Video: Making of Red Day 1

Hello there, and welcome to my video about how I made the Red Day video. I've not really made a lot of making of videos, but this took a lot of time and was a lot of fun to make. But I feel like I want to dissect it and just talk about it because it took a lot of time to make. So, I'll just explain what went into each shot, more or less,
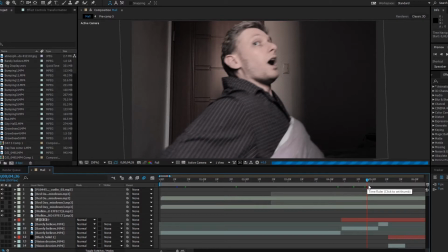0:29 So we got the opening, which is in my bedroom. Me kind of waking up. As you can see on the sidebar here, you can see all the effects. Basically just changing the color, limiting the color.
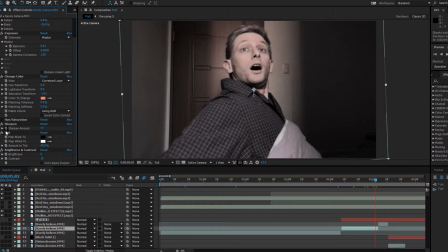0:46 There are more effects here than are necessary because I kept kind of changing my mind. Like first it was just kind of like this, then I wanted it to be a little stronger. I added more tint. My face was a weird color originally. Yeah, it came out way too red.
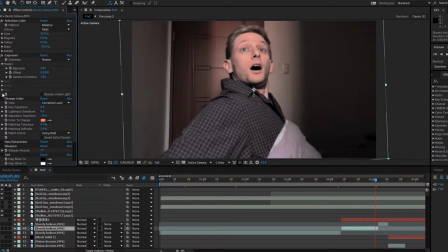1:06 Actually, this was one of the first shots I took with this camera. It was a new camera, so I didn't have the settings exactly right for this shot, but it doesn't really matter. It is fine at this point.
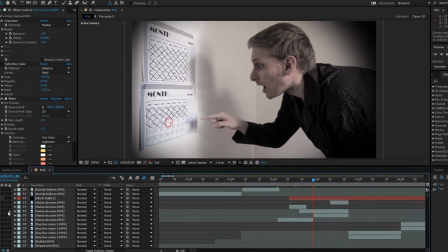1:26 Next. So here, this is all real.
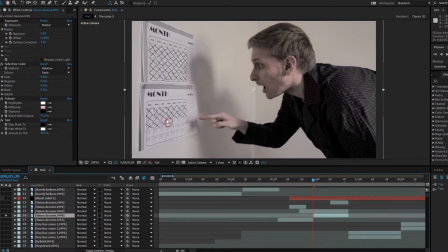1:34 Let's see if I can isolate. No. I kind of cut things up. I do this a lot. Okay, so this is the actual shot. So there's a real, just hastily printed calendar thing.
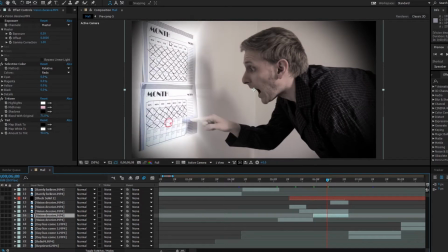1:49 And I cut out the calendar to give it its own kind of light source and its own source of color.
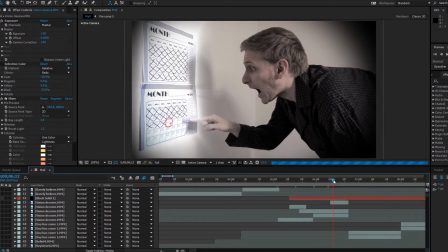2:00 Yeah, here it is. So it stands out a bit. And everything else is a bit faded.
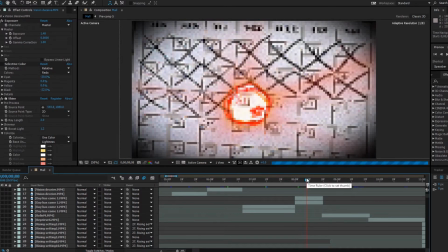2:13 Zoom in, and I have this nice shine effect. With a halo. Stand out even more. Next scene, I add color.
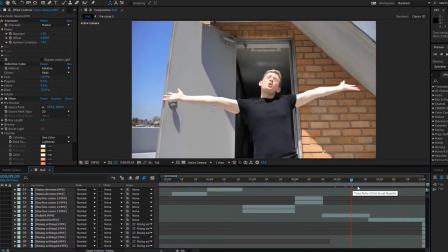2:26 I start out very discolored. It's pretty much the same as it was back in the waking up shot.
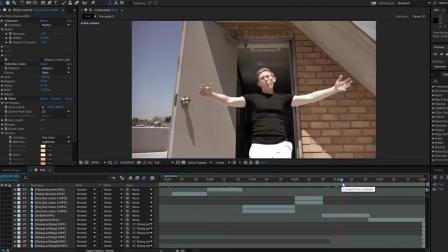2:36 Well, maybe a little more discolored, but the whole point is that contrast.
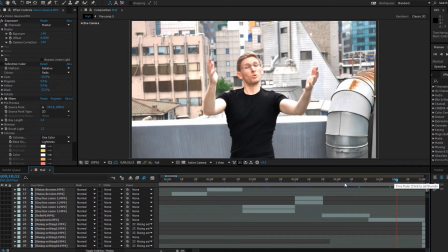2:41 This, I'm not very happy about the color because these are actually shot on 2 different days.
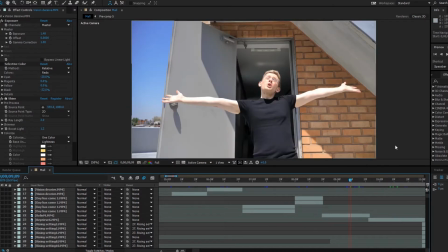2:47 The sky was actually blue this day, and this day it was cloudy.
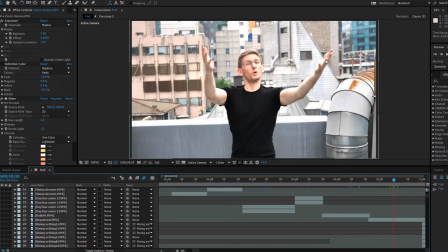2:52 However, I like this shot, this angle better.
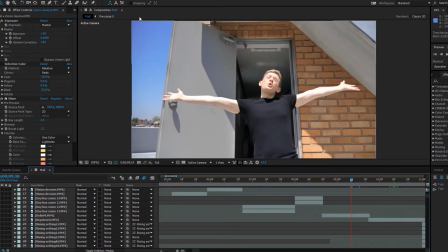2:56 I could have gotten rid of the sky and made it cloudy, but obviously you can see that it's sunny.
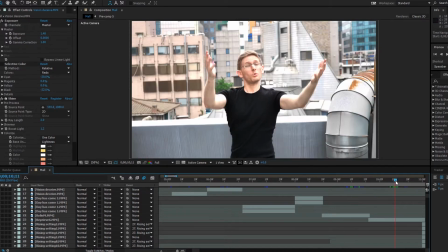3:02 And here it's not very clearly sunny, but whatever, I like the shot better. I really should have just reshot both of them, but whatever.
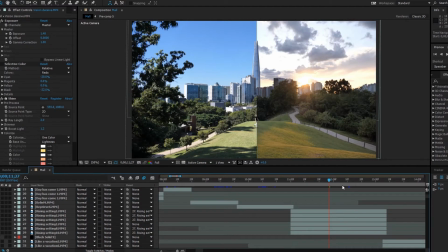3:15 This scene it's kind of a funny story how I settled on the scene. So this is not one of the last, but I had waited around for the shot. I said from the rising to setting of sun.
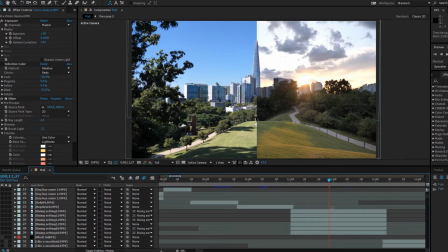3:30 And I kept wondering where's one place I could go that I could kind of get an idea of the sunrise and the sunset. I didn't really know how to express that in one shot very clearly. I could have had a fake sun going across the skyline or something.
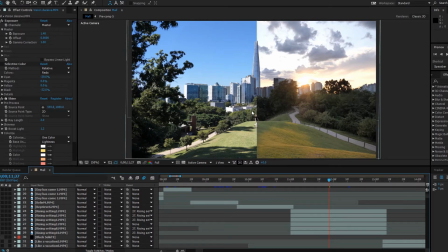3:51 And during the middle of the day, with a friend, I wanted me wearing the costume on this hill.
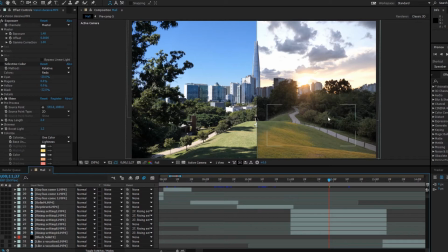4:02 And then I thought I bet the sun at sunset would go down somewhere over here and you could get a good view of it. So the next day I came back around sunset and can we see the whole thing? No.
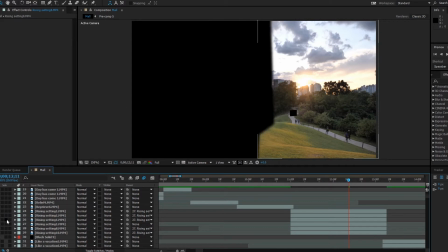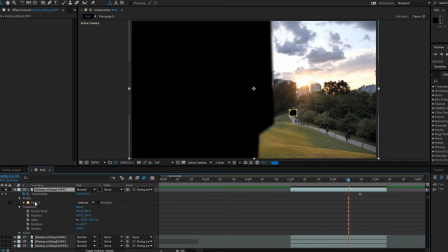4:25 There we go. I'll explain what's going on with all these layers in a sec, but there I am.
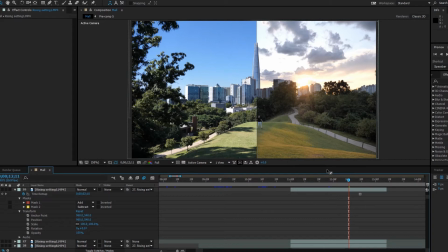4:35 So there's the whole scene, more or less. So, and then the following day I came back around 8 in the morning. However, there are a bunch of trees over here and the sun comes up from behind the trees.
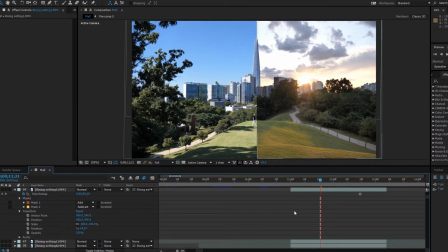4:53 So they were casting a lot of shadows and it didn't look so good. So it was was cool that morning, but not too cold. So I literally just sat on the hill for 2 hours waiting for a lot of the shadows to go away.
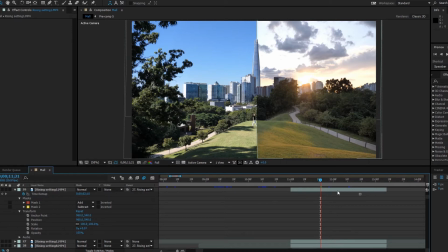5:08 So it's not sunrise, but there's still clearly a sky contrast and a shadow contrast that looks good. For a lot of this video, I tried to remove people
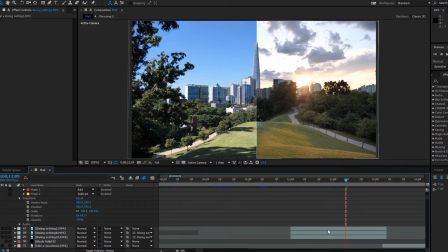5:20 because I wanted it to have like some sort of fantasy.
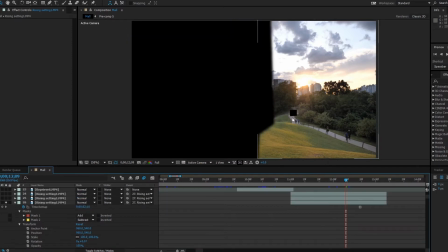5:25 So, where is it? So as you saw before, there are people all along this path.
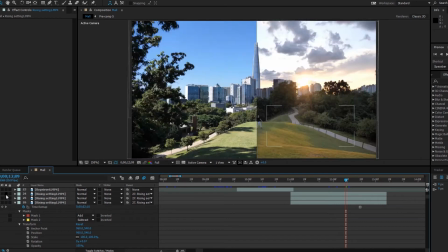5:34 And I got rid of them by adding extra layers. There's one. There's one. Just stills where there were no people. Because also when I'm kind of just not moving that much in the center and people are walking,
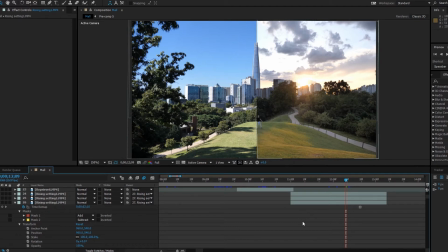5:51 your eye is led by the moving figures. So I wanted as few distracting elements as possible. But I really like how this looks. It came together well. Oh, as for a friend asked, how did I get the exact same angle?
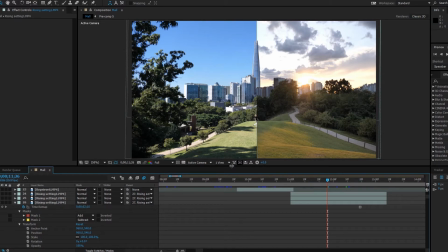6:07 I left a little stick in the center of where my tripod was. And I guess I found that exact position the next day. Technically, people aren't supposed to come up here because of this little roped off thing, but I saw other people up here, so I thought it was fair game.
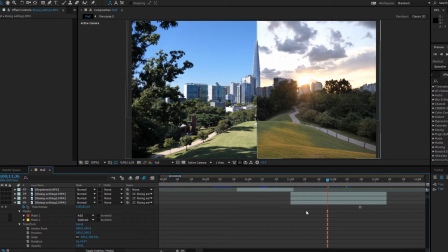6:25 And while I was up here, other people didn't venture up here, but nobody stopped me, so it was pretty perfect.
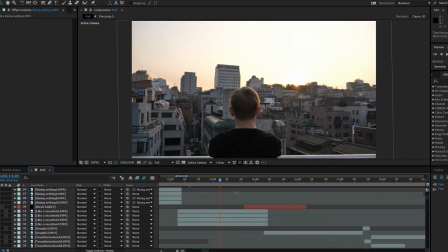6:32 Next scene, we have me looking out at sunset. I guess I didn't quite, the sun is this big, bright blur. I should have done something different, maybe used a filter, but whatever, you get the point.
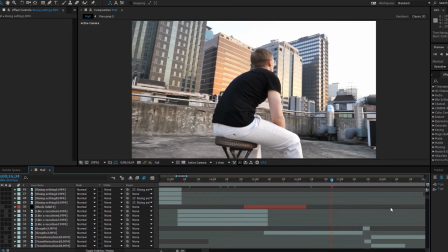6:50 Basically same time, same whatever. Now this scene, this was fun. I filmed this at like 8 in the morning on a few...
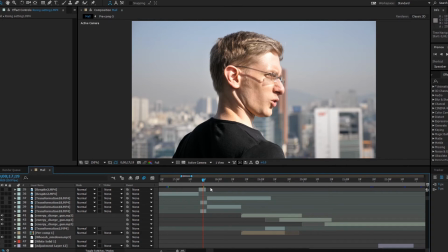7:01 I went up one day and I didn't quite get the timing right of where the sun was. Because this building... How do I explain this?
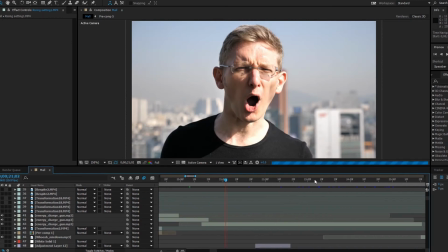7:11 One good thing about this building is that this whatever concrete thing,
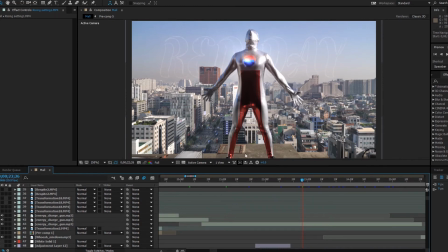7:17 there is a ledge over here, but the concrete thing on that angle, it looks as if there's no ledge, and I wanted to get as much of the city behind me as possible. And the sun, so there's kind of like an overhang part in front of me, which is literally where I positioned the camera.
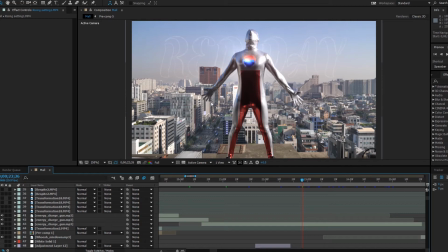7:37 It has these weird I don't know what else you would call them. They're not like actually shelves. People don't put stuff on them, but they look exactly like shelves. So I put the camera on that. But there's an overhead part where if it's too early, it blocks the sun.
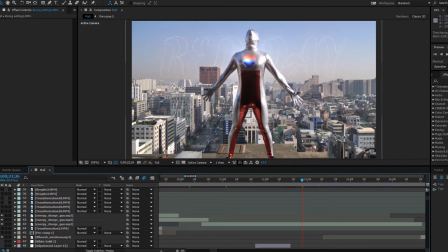7:53 But whatever this time was kind of perfect because maybe the sun's not hitting me directly on. It's coming at like a 40 degree angle or something. But, it looks nice enough to be realistic. It was realistic.